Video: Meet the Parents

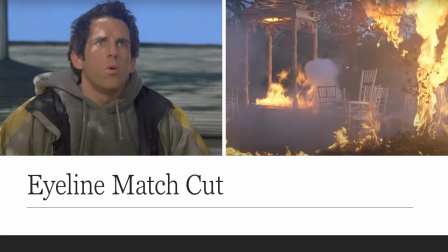768s
It was a bad day for Greg, to be sure. In this previous scene, we observed several eyeline match cuts. So what is an eyeline match cut? Well, a match cut is where two shots are connected together with something that matches in both shots.
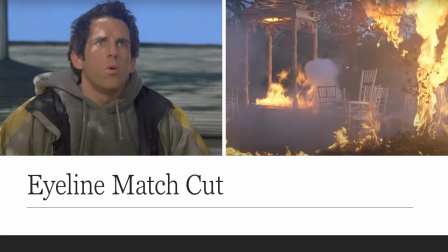785s
So, for example, you can have match on action cuts or graphic match cuts. Here we have an eyeline match cut, meaning that the first shot shows us someone's eyes, and the second shot shows us what that person was looking at.
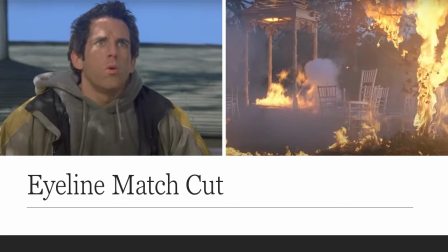802s
Eyeline match cuts don't necessarily imply first-person point of view shots will follow, but that's often the case.
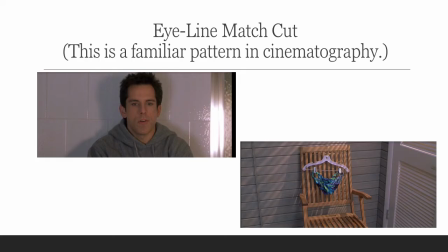809s
Let's take a look at some more eyeline match cuts. This is a particularly humorous example of an eyeline match cut. Greg is looking at a bathing suit he's not especially excited to wear.
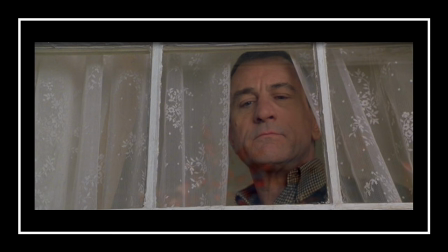824s
Early in the film, Jack looks down on his soon-to-be son-in-law, Greg. You can note that it's a low-angle shot establishing Jack's dominance.
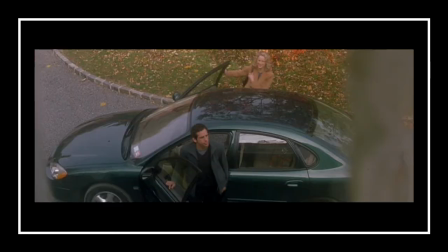837s
And then we have the eyeline match cut. Now we're looking at things from Jack's point of view, a high-angle shot down onto Greg. Notice the curtain, which reinforces the first-person point of view.
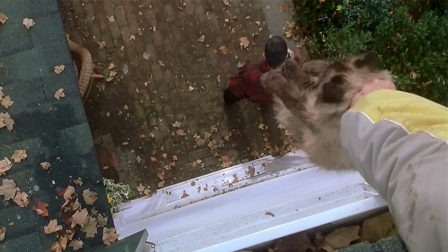853s
The scene we just watched also had a counterintuitive use of camera angles. When Greg's looking down from the roof with this shot, he's losing control of the situation. But that loss of control is being represented counterintuitively by an extreme high-angle shot.
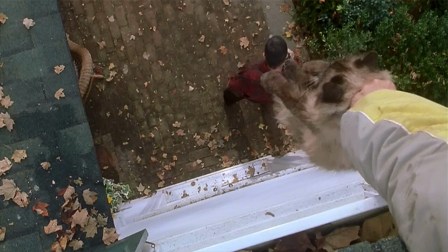871s
This shot is also a first-person point of view shot. Let's take a look at a couple more first-person point of view shots.
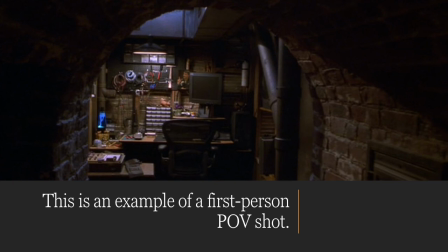879s
Here's one from early in the film when Greg starts to learn about Jack's secret life. Notice the interesting use of low-key lighting. The dark shadows contrast with the rest of the film.
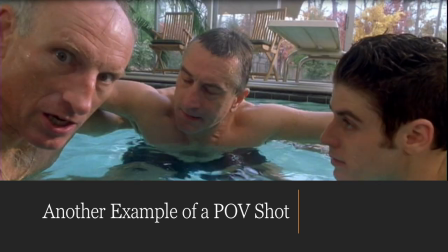892s
Later on, there's a really good example of a first-person point of view shot. We're looking at things from Greg's point of view in the pool. Notice how the blocking of the other three actors positions Greg separately from them in isolation.
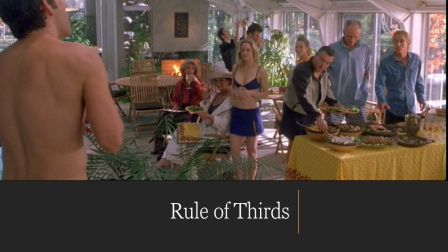913s
The rule of thirds is too complicated for me to get into right now, but essentially it breaks down an image into three sets of three, horizontally, vertically, and in terms of depth. The rule of thirds is used by filmmakers in any number of ways, and it's a useful way to analyze films.
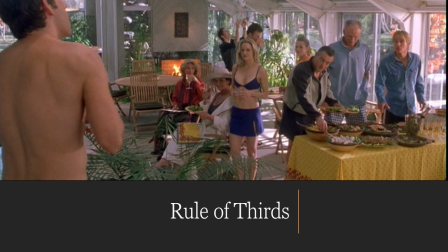933s
For instance, consider how the division of this shot in terms of depth reinforces Greg's isolation from Pam's friends and family.
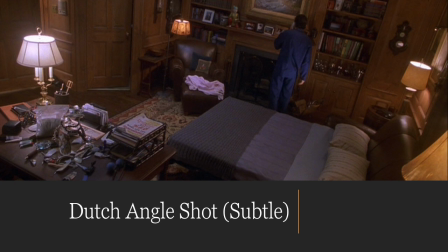943s
Okay, I promised to tell you about Dutch angle shots. Here we go. Dutch angle shots are basically shots that are tilted or askew. They imply something is not quite right, or a sense of impending doom.
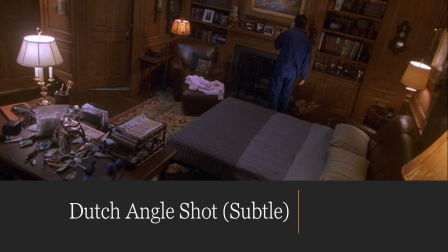958s
There's a very subtle one near the beginning of Meet the Parents, just as Greg is starting to learn there's more to Pam's family than meets the eye. If you look at this shot, you'll notice a very slight tilt.
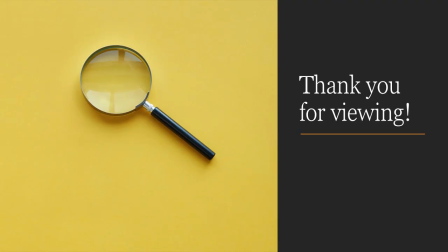972s
That's a Dutch angle shot. Well, this concludes my video.
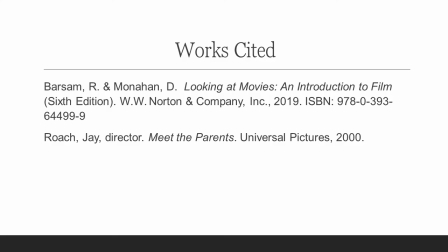977s
I hope you learned something about cinematography and about how we as viewers identify with the camera.
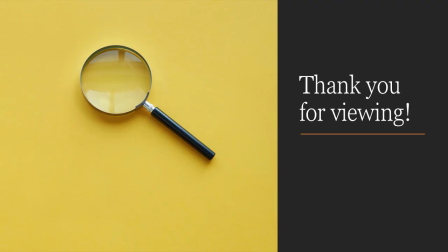983s
Be sure to watch Meet the Parents. It's a great film.